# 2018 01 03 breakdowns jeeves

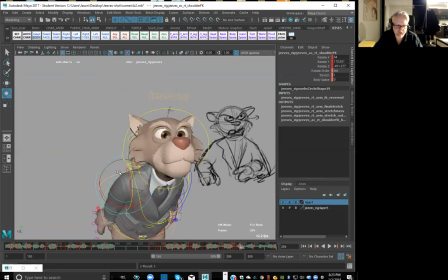So bring that back up in here. All right. There was a question there. Hold on a sec. All right, Beth, thank you very much for the smear frame in depth. I've been struggling with it. No worries. Absolutely. No worries, Beth. Absolutely.
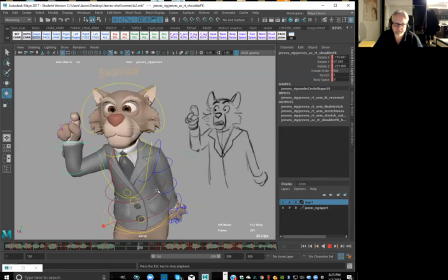And I want to make this absolutely clear. Even if they do say Jehovah. And I want to make this absolutely clear. Even if they do say Jehovah. And I want to make this absolutely clear. Even if they do say.
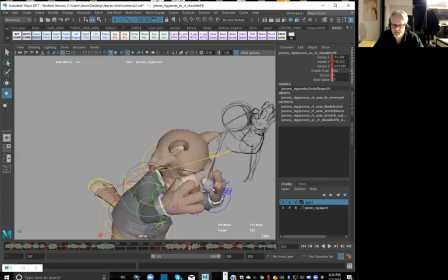So you can see, like, I'm really trying to get that nice flippy roundy hands here, like to get that nice and broad, right? I'm going to turn off the audio here just for a sec, just so I can kind of scrub through it. Okay.
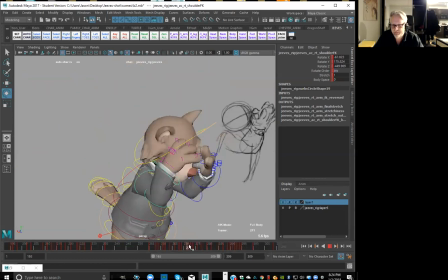Just so I can get that nice broad feel. And then by pushing this anticipation even more, it gives me like this extra oomph, I guess, like to the anticipation, right? Because now we've got like this nice little drag happening in the upper body and the head,
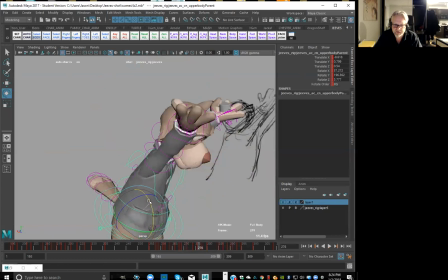as the hands are sort of the leading action, really, you know. And then bring it up. So let's bring that up a little bit higher even. And then we can let him come back down into this.
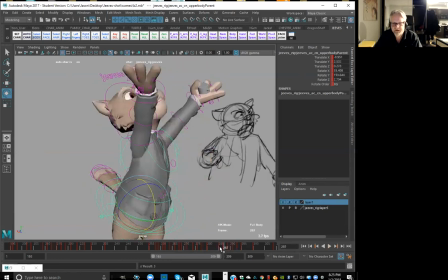And then we're going to try to find like this nice transition here too, right? So in our last 5 minutes. So like right in here, a little bit more drag with the chest.
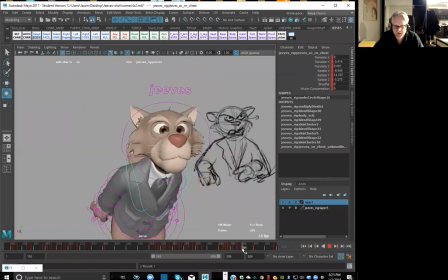Okay, as he's kind of swinging down right there. And then feel like it gets a little stiff the way it comes up through here. So let's again let it fall through. So like the chest to fall through there. A little bit more drag here.
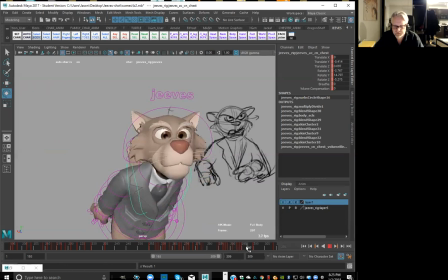Okay, and then we can let it follow through a little bit there, right? So like it comes down, comes up and around, and then starts to drag through here. So like I'm adding like that the hips are basically the thing that's driving like this overlap, right?
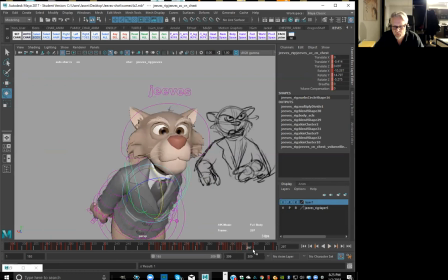So we just kind of find like that nice little way of bringing that to life, right? So bring this through here, a little bit more drag there. Okay. And a little bit more follow through here.
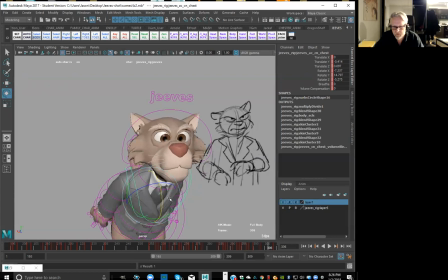And then just let that little last part settle just a little bit, right?
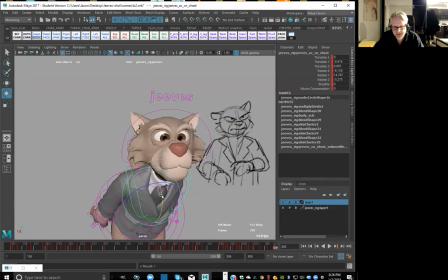Just so like he's not coming to a complete stop because he's still like in that rage mode, right? But we just want to keep that last pose alive. Okay, good. All right, now let's throw back on the audio.
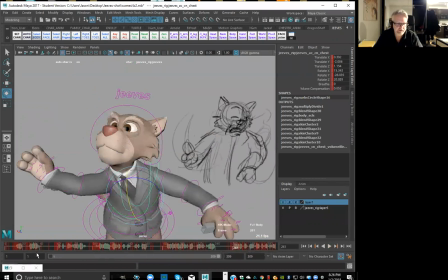We'll do a little play blast here. Now, there was that one thing at the very, very beginning, right?
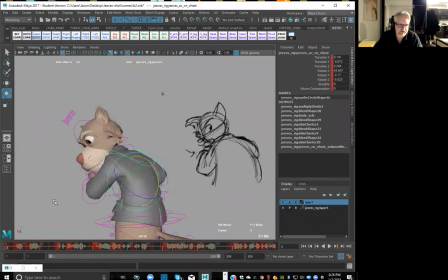Like, so basically what I was trying to say is, like, we probably want to go from, instead of, like, going from looking all the way over there, I feel like the head should almost be a little bit more turned here, right?
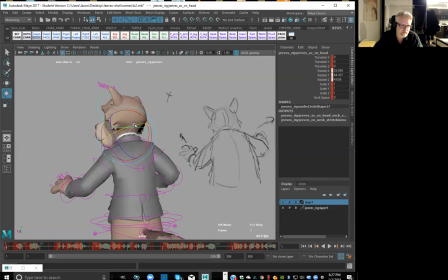So we're going sort of in that same direction rather than in the complete opposite direction. Just so it has that moment to sort of settle into this pose, right? And then once we've got that, then I think we'll be in better shape.
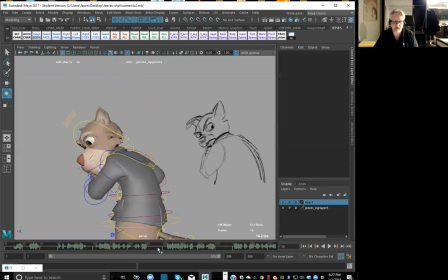So now it's not going to be a complete 180 from the pose that he was trying to get into. Okay, so let's go ahead and have a look.